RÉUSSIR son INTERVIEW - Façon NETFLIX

Si tu veux savoir comment réaliser une interview façon professionnelle Netflix, surtout, ne bouge pas. Je suis avec Izzy et on va décortiquer point par point les étapes pour avoir un rendu de qualité sur tes interviews. Commençons par la petite liste de matériel qu'il vous faut. Essayez d'avoir au moins deux caméras avec deux objectifs de focale différentes. Une qui vous fournira un cadre large et l'autre qui vous fournira un cadre bien plus serré. Au niveau de la lumière, essayez d'avoir trois lumières que vous amenez avec vous sur le set. On va voir bientôt pourquoi. Très important pour une interview, le son, à pas négliger.
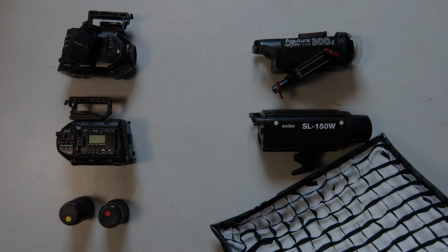0:36 Essayez de prévoir au moins deux micros, un micro shotgun et un micro cravate, sans oublier le casque. Passons sans tarder à notre premier point, à savoir l'environnement. Bien sûr, je parle pas d'écologie, même si c'est important, mais je parle de l'environnement que vous devrez faire matcher avec votre sujet et votre thématique. Comme par exemple, on va pas prendre un joueur de basket et on va le mettre sur un terrain de golf pour l'interview.
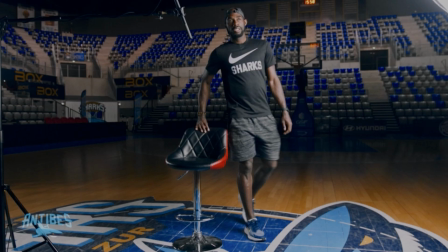0:56 On essaie vraiment de rentrer dans l'univers de la personne qu'on va interviewer et matcher son environnement par rapport à lui. Dans l'idéal, ce lieu, il doit vous permettre plusieurs options pour choisir votre cadre, pour choisir votre champ. Vous devez aussi pouvoir maîtriser la lumière et surtout, encore une fois à ne pas négliger, il faut que vous ayez un environnement avec le moins de pollution sonore possible. On est au courant que beaucoup de fois, on va faire des compromis. Comme par exemple, on a fait une interview pour Lisa qui est championne de jet ski à bras.
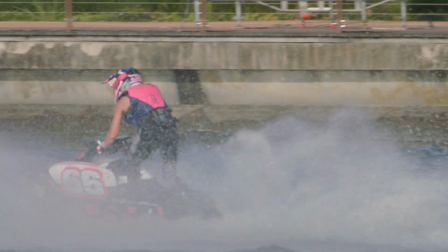1:24 On voulait l'interviewer dans son environnement à elle. Par contre, l'environnement à elle, c'était un parking souterrain.
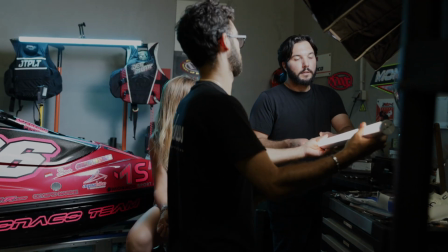1:29 Donc, on devait faire les choix entre la lumière qu'on ne peut pas contrôler et également le son que des fois, il y aura des camions qui vont passer. Petite pause du guerrier. Pour le garage, c'était un grand challenge parce que de un, on avait beaucoup de bruit. C'était pile poil l'heure de pointe que les voitures rentraient, les voitures de la mairie qui travaillaient. Donc on a eu pas mal de fois qu'il fallait arrêter. Et le problème, quand on arrête en interview, surtout quand on commence à toucher le climax d'émotion, tu perds le personne.
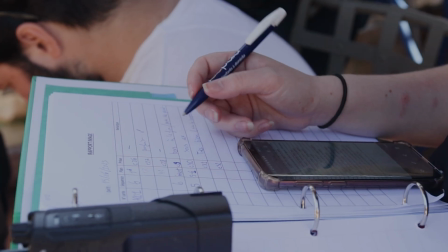1:58 Petite astuce, essayez toujours d'être sûr de votre timing. Essayez d'avoir le maximum d'informations sur le lieu avant de venir shooter.
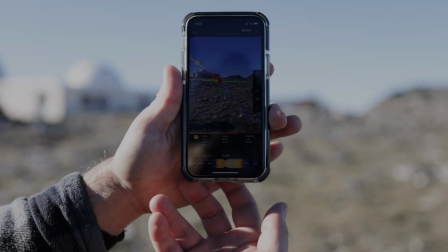2:05 Et si bien sûr le client ou la personne ne vous fournit pas ces informations, la meilleure des options, ça reste le repérage. Pour le deuxième point, on va parler du cadrage. Comme il a dit Mathieu, dans l'idéal, c'est d'avoir deux caméras.
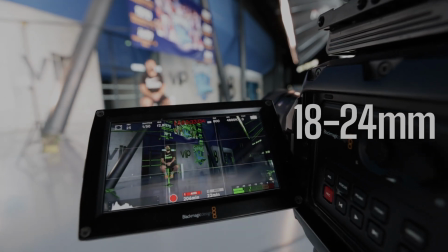2:17 Une caméra qui va être en focale un peu plus large pour capter un peu l'environnement et
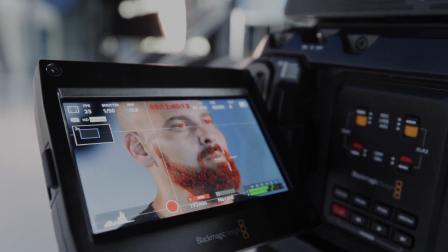2:21 l'autre cadrage va nous permettre d'aller beaucoup plus serré et capter quelque part les émotions. Sur le plan large, essayez d'obtenir avec l'environnement vos trois couches de profondeur, à savoir votre sujet en milieu, en foreground,
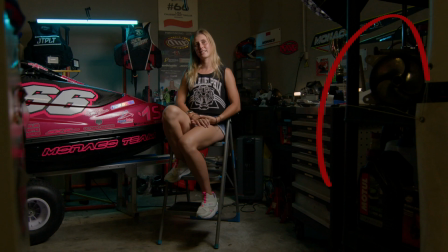2:34 d'essayer d'avoir un petit peu de sol ou peut-être un peu de mobilier assez flouté en guise d'amorce
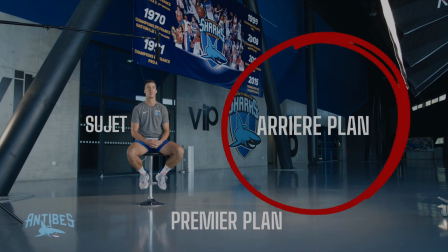2:39 et d'avoir bien sûr cette profondeur derrière le background pour pouvoir décrocher votre sujet un maximum. Ce qui va nous permettre d'avoir un rendu beaucoup plus cinématique et beaucoup plus riche à l'image au lieu d'une image très plate.
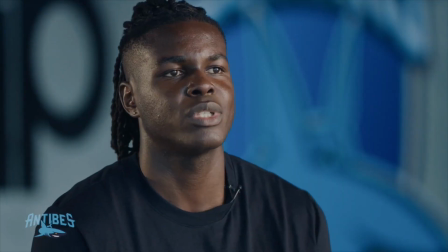2:51 Pour le plan serré, on préconise quand même que vous puissiez être au moins en plan épaule, voire vraiment en close-up quoi. On va passer directement à notre troisième point que c'est la lumière. On l'a dit au début, on essaie d'avoir trois points de lumière dans chaque interview. Bien sûr, tout ce que je dis là maintenant, c'est si on a tous les moyens. Mais dans l'idéal, c'est d'avoir une key light qui va éclairer notre sujet.
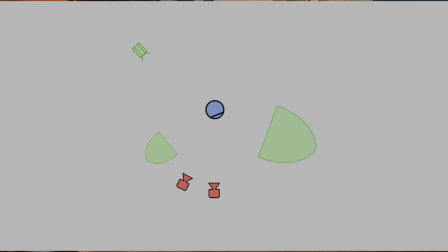3:12 On va avoir une backlight qui va décrocher notre sujet et on va avoir peut-être une fill light pour déboucher le côté ombre du personnage. Pour la key light, ce qu'on va essayer d'habitude, c'est donner un côté un peu dramatique ou un peu cinématique, donc une lumière à 45 degrés.
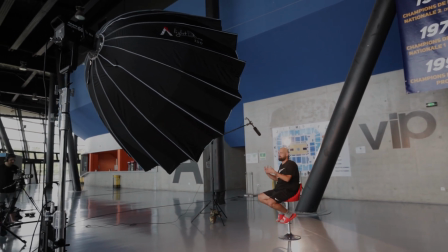3:29 Si tu veux savoir plus d'installations de lumière, je vous invite à aller voir la vidéo qu'on a fait sur 5 sets de lumière,
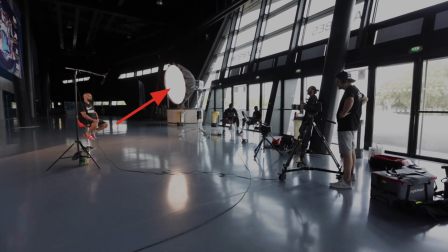3:35 mais celle-ci, elle va être normalement un peu plus diffusée et sur le côté.
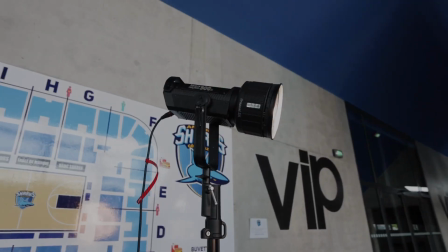3:39 Sur la backlight, on peut s'amuser avec un peu plus et faire une lumière un peu plus dure si on veut donner un peu plus de drama dans le sport, etc. Et la fill light, ça peut être juste un réflecteur si vous n'avez pas une troisième lumière, mais en règle générale, on essaye d'avoir encore une lumière pour déboucher le côté ombre si on n'a pas envie trop du contraste et trop dramatique. Bien sûr, encore une fois, vous pouvez faire des changements et vous pouvez faire à votre sauce.
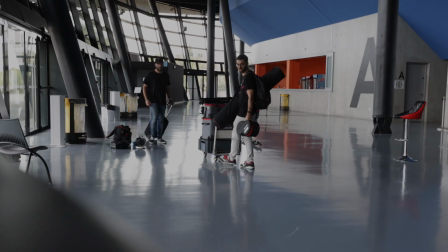4:02 Il n'y a pas plus puissant comme key light que le soleil. Malheureusement, c'est comme ça.